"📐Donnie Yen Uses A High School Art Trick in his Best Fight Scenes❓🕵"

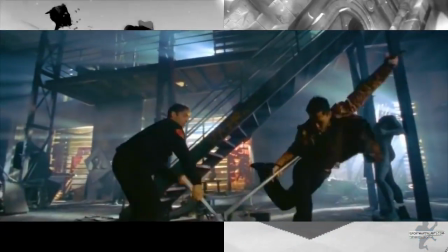0:00 Oh baby, today we are going to look at Donnie Yen, the master of creating aesthetic beauty in choreography,
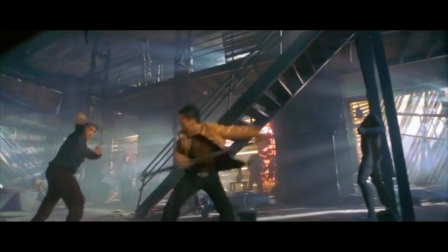0:07 and how he uses the same kind of lines you find in photography books. Look at this clip from The Lost Bladesman.
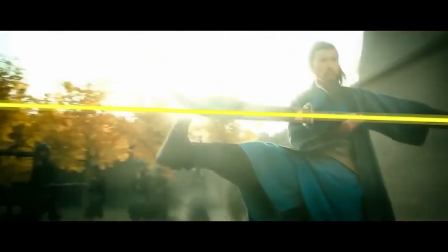0:14 He unsheathes his blade and the camera circles to show it being completely parallel with his leg.
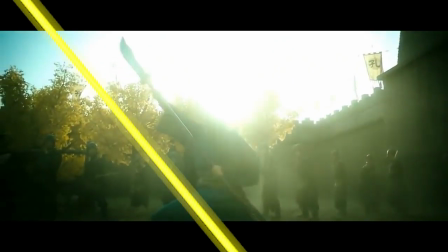0:19 It's gorgeous. Then he raises it up and makes it completely parallel with his other leg and his upper arm.
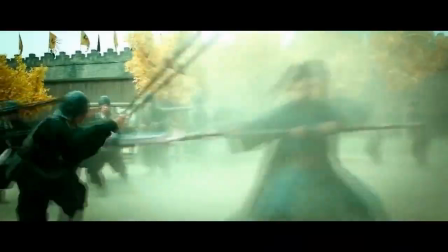0:26 In The Lost Bladesman, Donnie Yen uses a lot of long weapons, not just swords or knives,
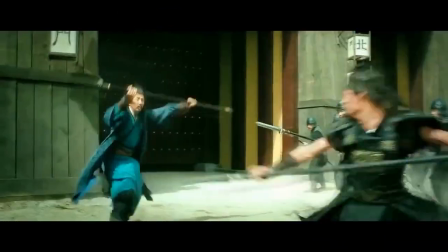0:32 and it's something he does intentionally because he knows that the lines he can create with them are exaggerated and gorgeous.
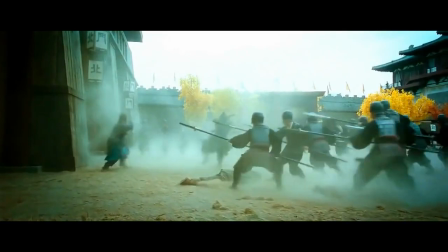0:39 He doesn't just save those beautiful moments for himself, he does choreograph it for his opponents as well.
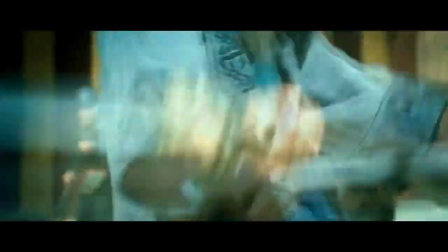0:45 Watch the spear extend way outward. It's very difficult to have things line up to be perfectly parallel when it comes to live action,
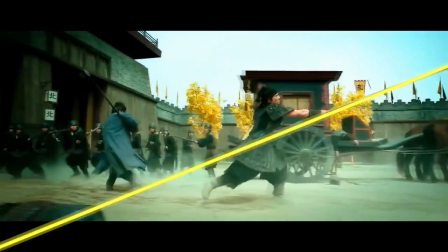0:53 but the shot is very close to achieving having the spear parallel with the guy's leg.
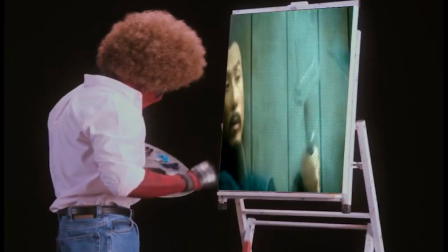0:57 Camera angle plays a huge role in having this kind of parallel and perpendicular lines to create aesthetic beauty the way you would in a photograph.
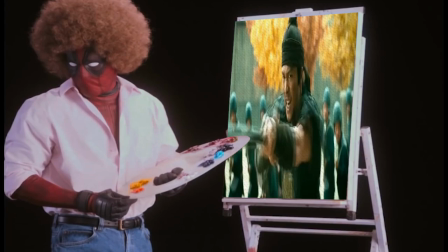1:05 So if you're doing this kind of choreography, you need to discuss it with the director so they know what you're doing and can help.
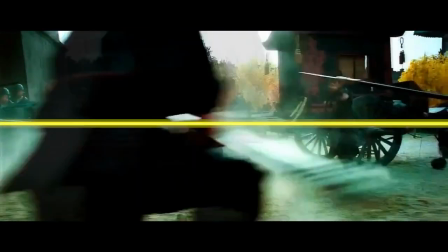1:12 You don't want to choreograph something that's absolutely gorgeous and advanced and have it be filmed from an angle where it just disappears.
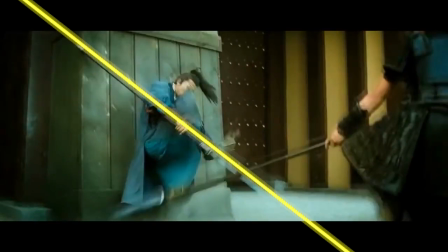1:20 See how Donnie Yen raises his leg seemingly for no reason, but it's better than doing some sort of superhero pose.
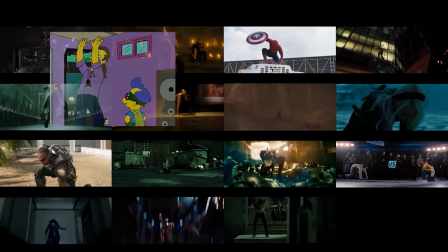1:27 Again and again, and again and again and again.
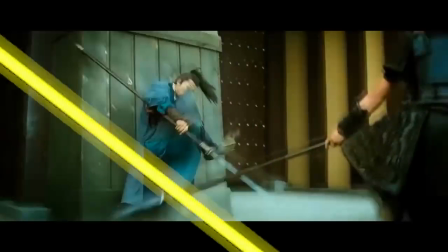1:30 He blocks the spear and lifts his leg in a way that has his shin perfectly parallel with his own weapon.
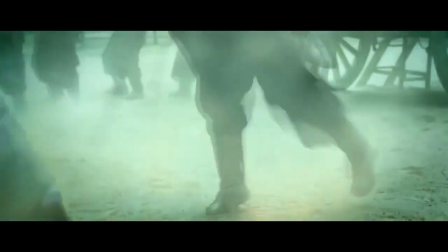1:36 And as he spins towards his opponent afterwards, his weapon is continuously parallel with the horizon on the screen.
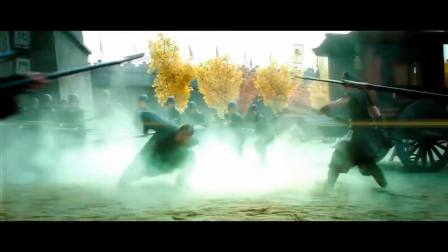1:42 That's right, these lines don't just apply to the weapon and the actual martial artist.
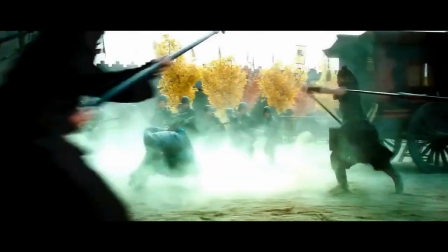1:47 They can also be used to line up with the backgrounds themselves and the sets.
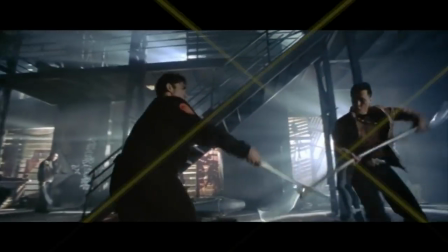1:51 Here's a hidden gem of a fight scene of Donnie Yen in Highlander Endgame, using pretty much the exact same weapon.
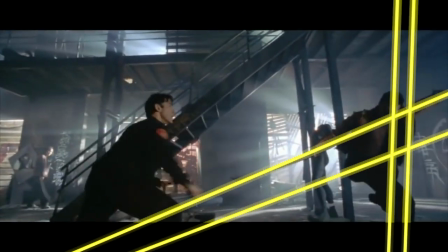1:58 Again, he goes for a similar strike as in The Lost Bladesman, and lifts his leg seemingly for no reason.
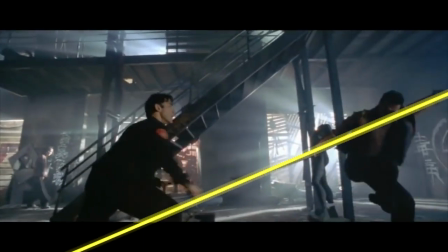2:04 But look at how both of his shins end up parallel, and his thigh ends up parallel with the entire weapon. Not to mention, he extends his other arm in the opposite direction of the strike so that it forms one continuous line across the screen with his weapon.
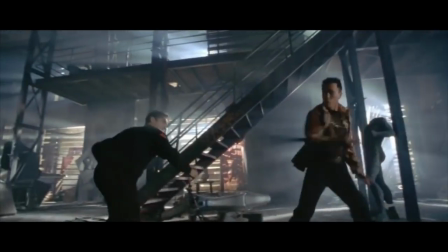2:18 And if you look more closely, notice how he is often striking or blocking at this downward angle, making his weapon parallel with the staircase right behind him.
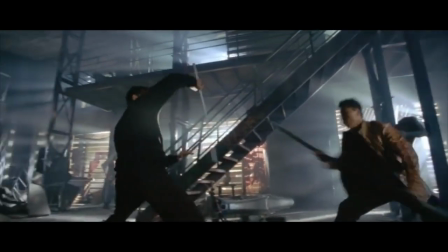2:26 So again, we've got Donnie Yen's leg, both his arms, the weapon, and the stairs in the background all parallel.
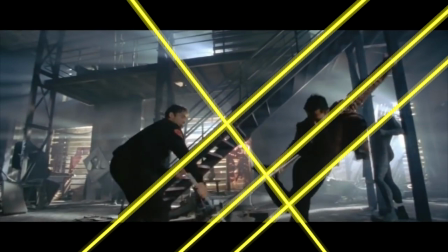2:32 And then his lower leg goes perpendicular to all three of those lines.
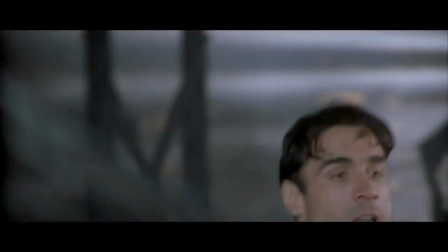2:36 This is crazy how gorgeous this is from a photographic point of view.
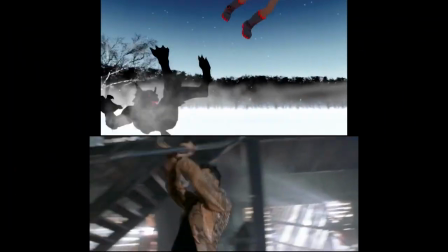2:42 You don't have to do this for every move in your fight scenes,
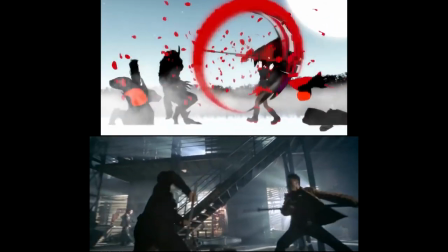2:45 but it is really neat to keep in mind for one or two moments so that you can create something gorgeous that's not a superhero pose,
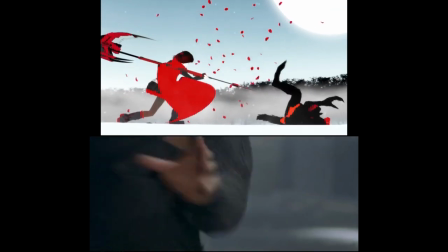2:51 that's a form of beauty within the movement itself, a form of beauty within a block or a strike,
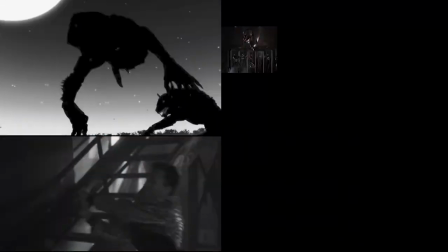2:56 without a stop to the motion, without beating the audience over their heads and saying, hey,
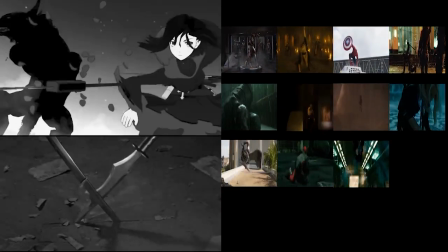3:02 look at this beautiful pose, look at how they're standing, isn't that pretty?
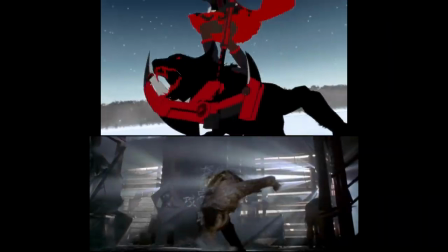3:06 Because I think audiences are sick of being beaten over the head with stupid friggin' superhero poses.
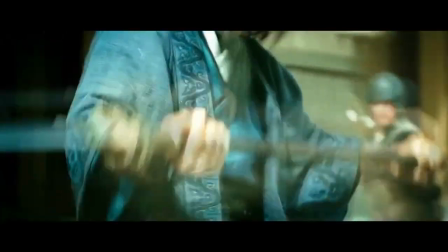3:11 You can do better, and this is the way. Donnie Yen has been doing this for years, and look at how beautiful it is.
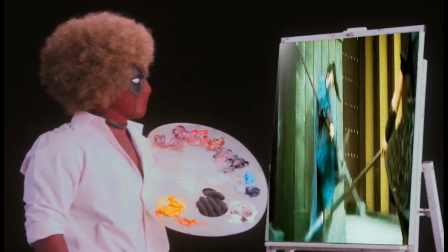3:17 Would you look at that? These lines are just incredible.
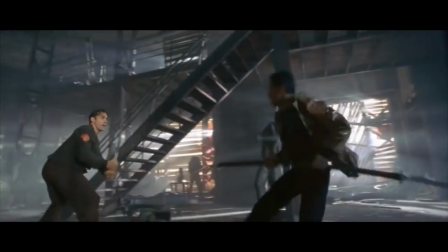3:21 I'm not a fan of these spinning moves, but it is the beginning of a section where everything he does with the weapon is parallel to the floor.
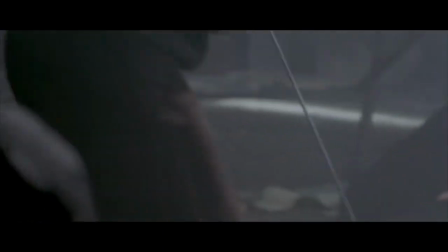3:28 Not a big deal on its own, but a detail that adds up when combined with all the other great uses of lines in this fight scene.
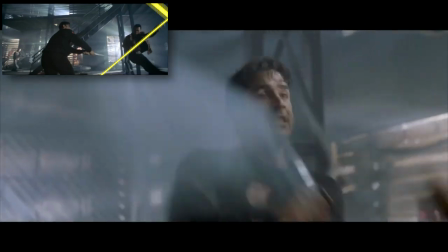3:36 Look, the arm and the weapon, parallel. Both legs, parallel. Those lines, perpendicular to each other.
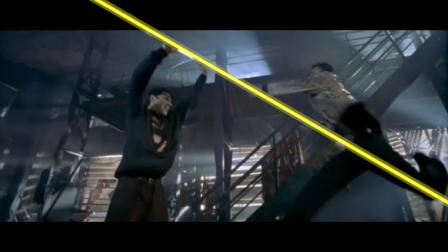3:42 By the way, the arm and the weapon, parallel with the stairs in the background. Look, Donnie Yen is not doing this by accident.
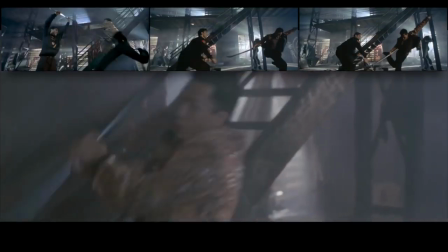3:48 He knows that this is the master shot of the fight scene. This is the main shot that they will be cutting back to.
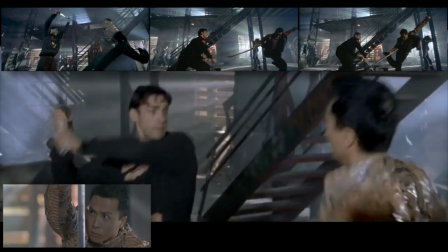3:55 They'll insert like a shot of somebody's face or a reaction or a little shot of the weapon here and there, but this is what they'll always come back to.
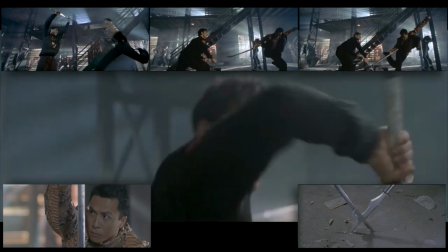4:02 So if he focuses on creating this kind of aesthetic beauty with the lines and makes sure it lines up for this camera angle,
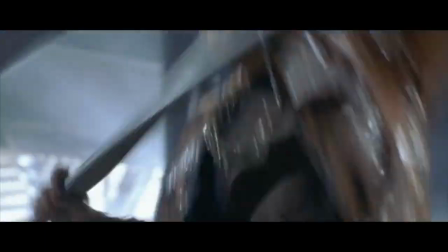4:09 then for the entire fight, anytime he creates this kind of beauty, they can cut back to this angle to show it.
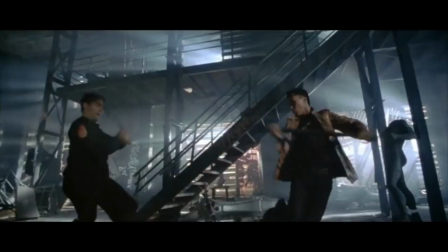4:15 So you don't have to achieve this kind of gorgeous use of lines for every shot from every angle, just from something like your master shot.
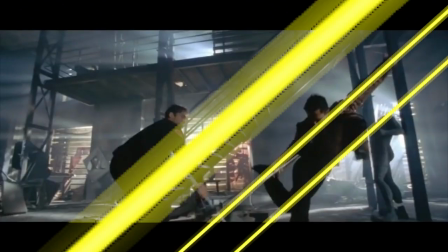4:23 I mean, look at this. It's just gorgeous. Oh my god. Seriously guys, watch this fight from Highlander Endgame.
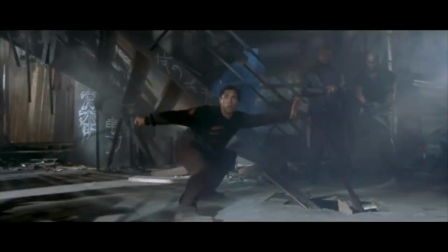4:30 It is such a hidden gem. He loses his weapons and then throws his arms out parallel to one another.
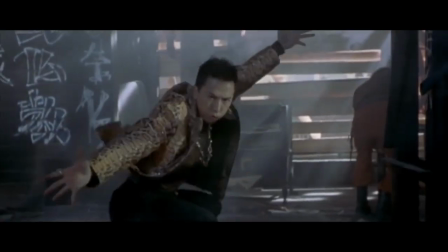4:35 And we're gonna see here, in hand-to-hand combat, Donnie Yen has his trademark jumping spinning back kick.
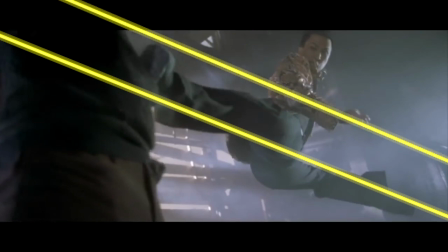4:40 And I think the reason that it is gorgeous and works so well on film is because of this same principle with photographic lines. See how his legs line up to be parallel, and he even makes sure his lower arm is parallel.
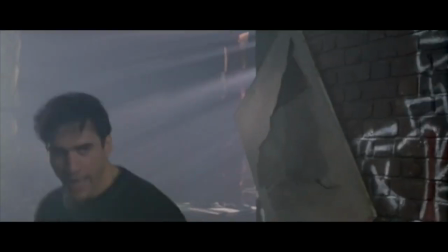4:54 I've said it before and I'll say it again,
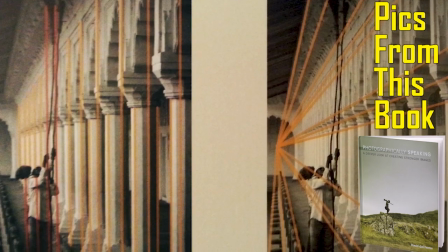4:56 Donnie Yen is the best out there when it comes to using photographic lines like you would learn about in any photography course.
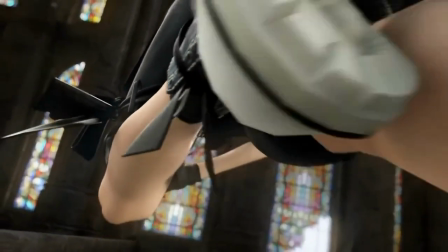5:04 However, the easiest place to implement these kind of photography principles is in animation.
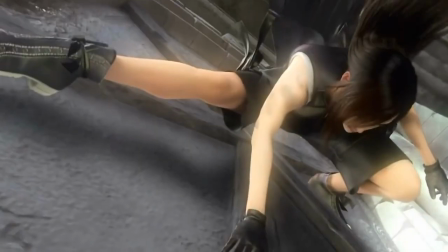5:09 Like this shot from Final Fantasy VII Advent Children, Tifa is thrown against this wall, and her leg and upper arm run parallel to this line in the architecture.
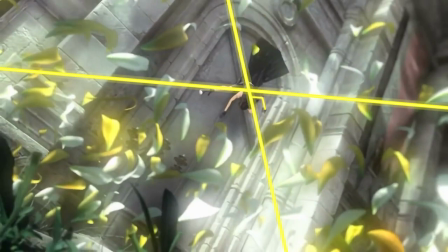5:18 Her lower arm runs parallel to the other line, but nowhere has this been done better than in Monty Ohm's RWBY Red trailer.
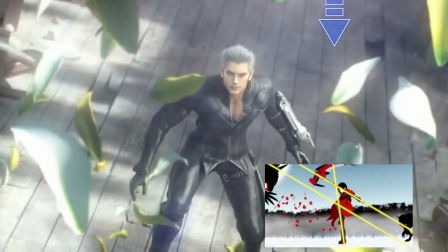5:26 If you want to check that out, watch this video here.
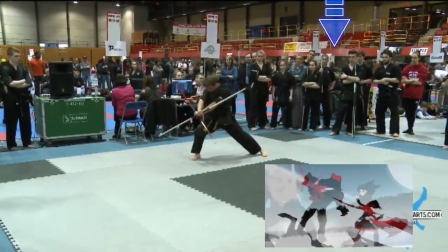5:29 And later on down the road, I'm going to be making a version of this video with these principles applying to theater and live performance.
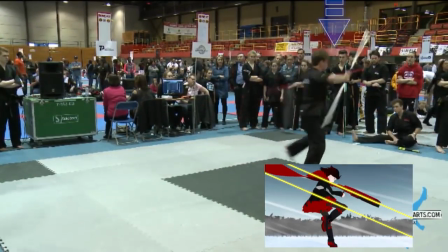5:36 That is a video yet to come, but I highly recommend this one about how Donnie Yen and Jackie Chan really don't care about hits.